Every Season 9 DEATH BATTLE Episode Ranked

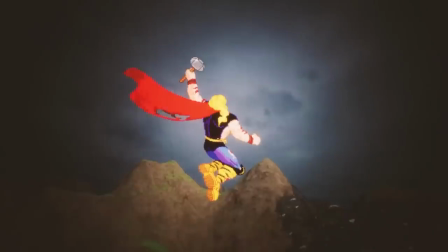I love it just as much as I love Thor screaming into the distance once the battle is over. The voice acting?
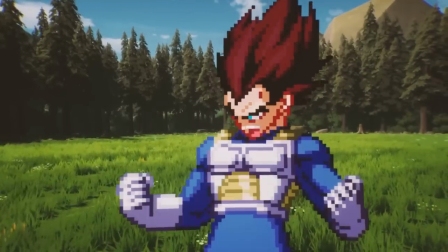Top notch.
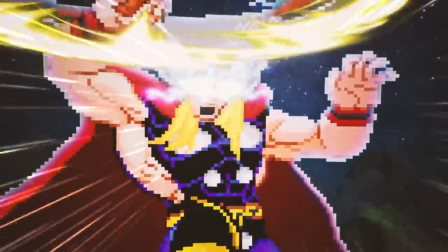Jonah Scott reprises Thor way better than he did in Season 4, outside of the kind of weak shout for the even weaker looking godblast, and Lani's Vegeta is as amazing as I'd expect.
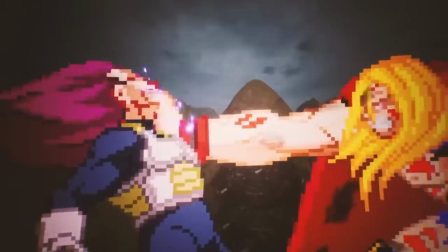The screams are especially well delivered. I hope they checked on him to make sure he wasn't being stabbed in front of the microphone.
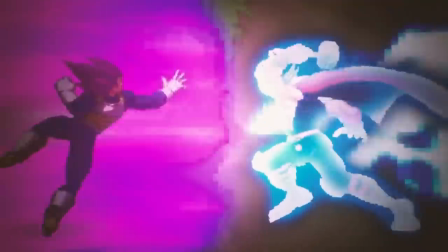So yeah, there's a lot of outstanding elements here that act as the pieces for what could have been one of my all-time favourites, but the connecting tissue is non-existent.
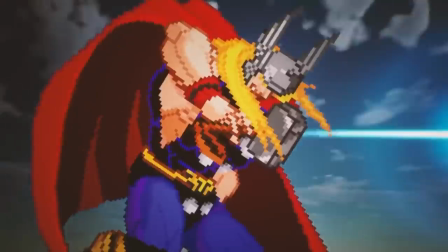I'm not really a fan of the whole X character featuring Y criticism I've seen going around,
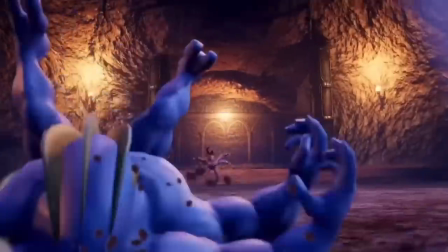I know I've said that before in regards to Goro vs Machamp, but that was less a case of Goro got absolutely shat on,
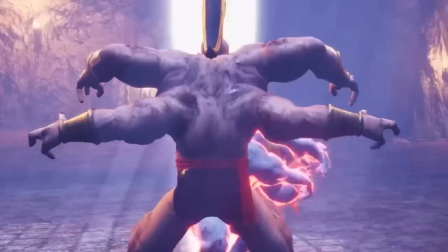and more that Machamp was that entertaining and entirely stole the show for me.
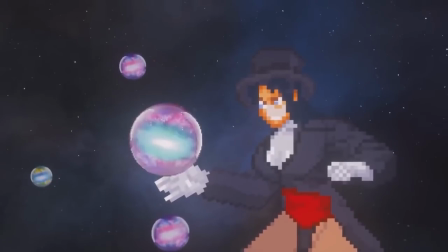But it's become a recurring thing I've seen in the community whenever two characters don't get an exact equal amount of standout moments, one of which I'll get to in a later segment.
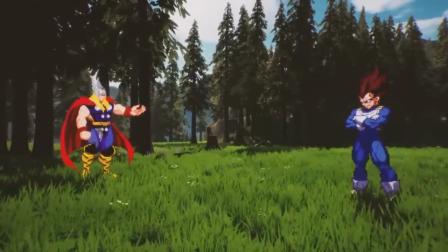Thor vs Vegeta though is a fight I think it absolutely applies to.
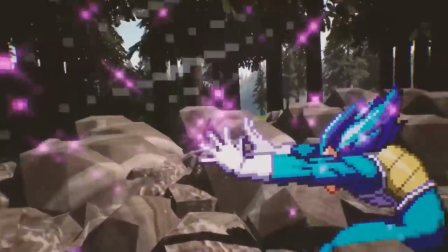They go kinda back and forth during the warmup at the start, but once Vegeta goes blue, skipping all his other forms, Thor stops trying for a while.
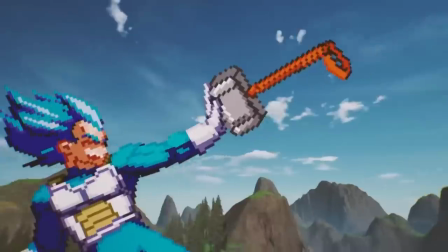Blue Vegeta wallops him for a bit, Thor absorbs one attack, makes Vegeta fall over, fails to put a dent in Ultra Ego,
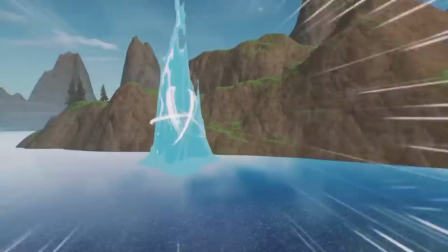then goes back to getting walloped again until he goes Warrior's Madness and then immediately matches Vegeta blow for blow before killing him in three shots.
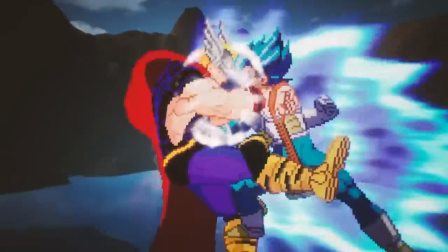Not only is that some bad pacing, but it makes for a not very interesting fight dynamic. Compare that to these two Season 1 outings.
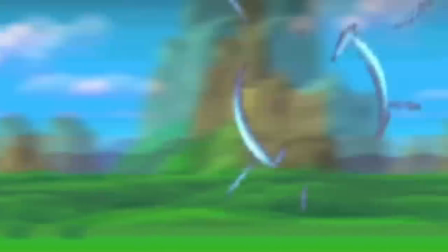Vegeta vs Shadow was also pretty one-sided, but that was also the point.
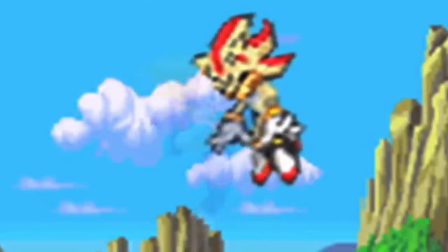It was more about if Vegeta could outlast Super Shadow's onslaught, and even then he still held his own, and that episode's strengths rely more on its comedy regardless.
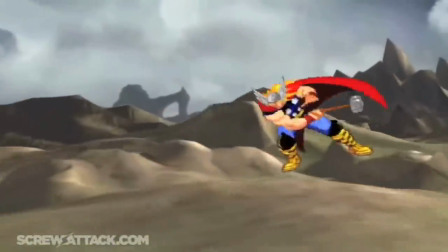Thor vs Raiden had a much more even back and forth, but it also took care to have Raiden avoid the hammer until the very end, where the first blow landed with it tears him in half,
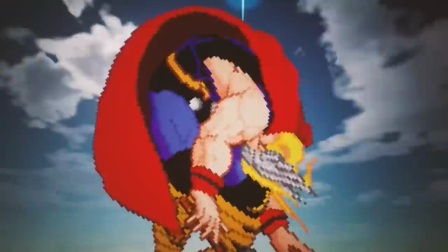like they say in the conclusion. In Thor vs Vegeta, the choreography isn't just not very good, it's not very… there.
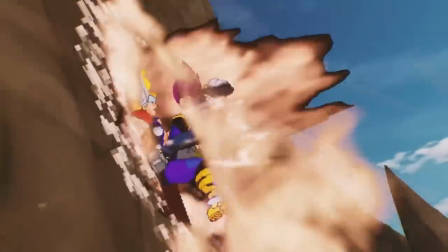It especially sucks because there are some good ideas in there.
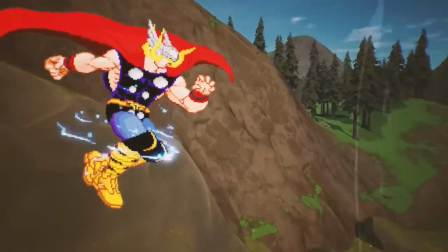Vegeta failing to catch Mjolnir is funny but it barely even counts as a hit and it's the most Thor does for that entire portion of the battle.
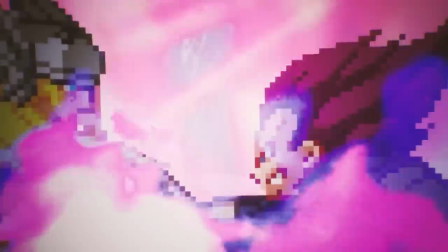The Ultra-Ego transformation is cool but it's just Vegeta bullying Thor some more rather than pushing himself out of a corner he was backed into.
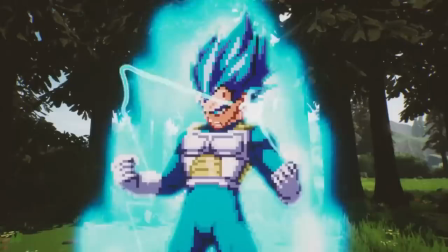I'm not too big on some of the dialogue either. They have some fun original lines at the beginning but after that it becomes mostly quotes that don't all fit.
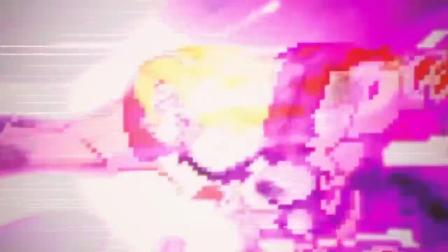The Infinity War reference would have been cool if Vegeta had done something to prompt it, but it feels forced as is.
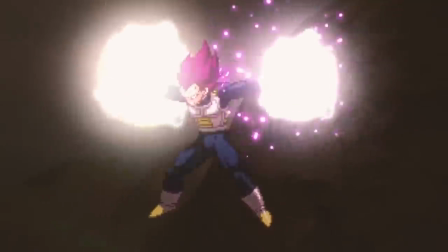The way the do you feel fear exchange was followed on from was cool, but the initial line doesn't really make sense in context.
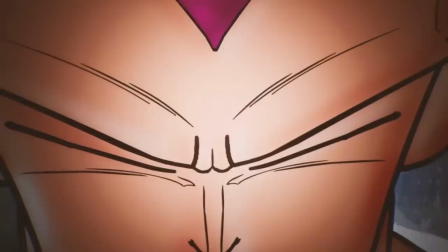The reason it worked against Android 19 was because Vegeta genuinely did not know if the robot could feel fear, so it was a question that made sense to ask while turning it into a threat. But he knows that gods can feel fear, so what was even the point?
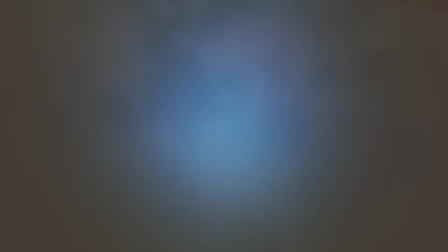He just ignores a line from Thor prior that could have made for a way better exchange that didn't tread on the exact same ground as his first episode.
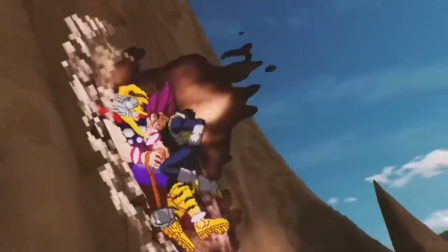I feel really bad about this one because it was so close to being excellent. It just needed to have more of an even fight dynamic than being the Vegeta show until the very end.
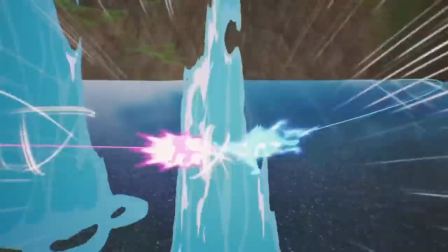I'm not exactly after anything complex, this is very much a flying brick fight,
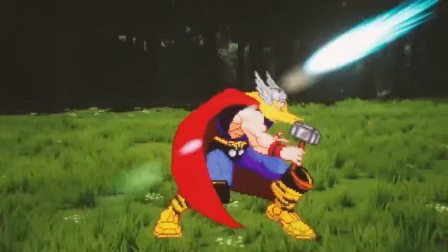but in that case I'd rather it be two bricks thrown at each other than one brick being picked up and repeatedly dropped on the other.
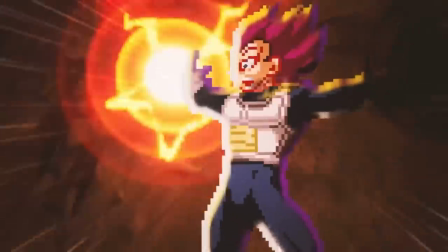Still, the climax and ending are as breathtaking as everyone says they are, and while the road it took to get there was incredibly flawed,
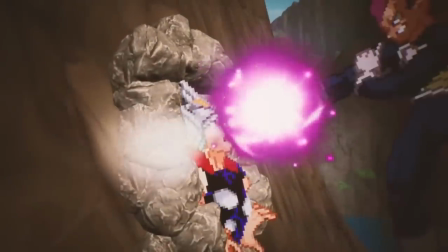it's still a very well animated and overall pretty fight with good music to keep up the level of excitement, and there are a few really cool bits here and there.
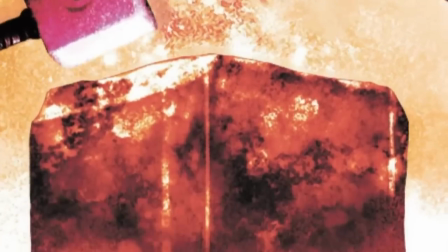It also has a good analysis which I forgot to mention, easily the best one either of these characters ever got.
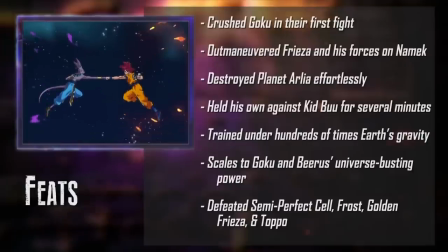Not an all-time favourite, and it's held back a bit by these two being returners, with the stat side of things especially feeling beyond repetitive with what we've seen already,
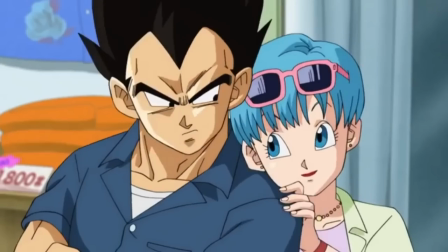but it covers their stories and character arcs nicely with a couple funny ha-has here and there.
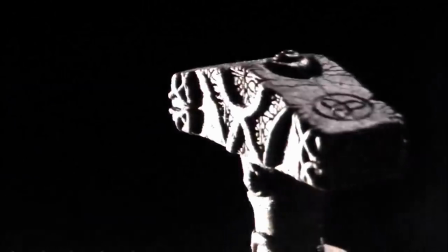Thor's analysis is a cutaway that I like a lot, as well as a lot of good uses of the royalty-free music that add to the biblical scale they hype him up on.
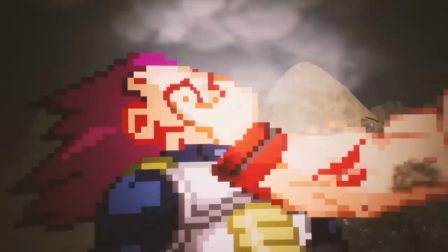Still, I'm glad this is a favorite for so many people, but I'm only getting that level of enjoyment from a few select aspects of it.
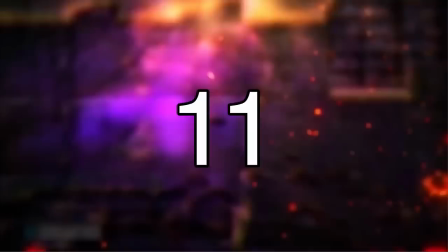It still averages out to a really good episode, I like it quite a bit.
I hope your birthday is as magical as Batman's crystals, man!
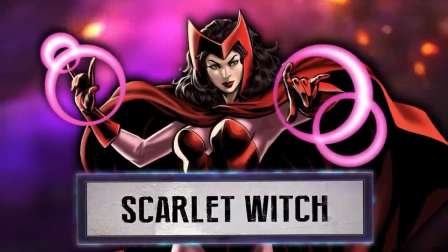Scarlet Witch vs. Zatanna seems like one of the more widely disliked episodes of the season within what I've seen in the community,
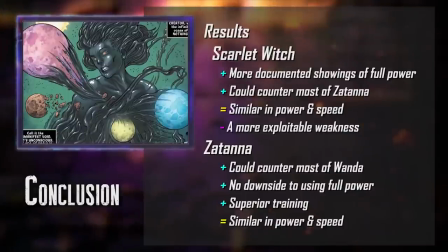though that mostly seems to come from the people who've actively researched the characters and disagree with how they handled the cosmology and scaling.
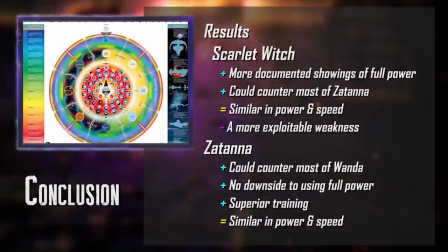You know, the boring stuff.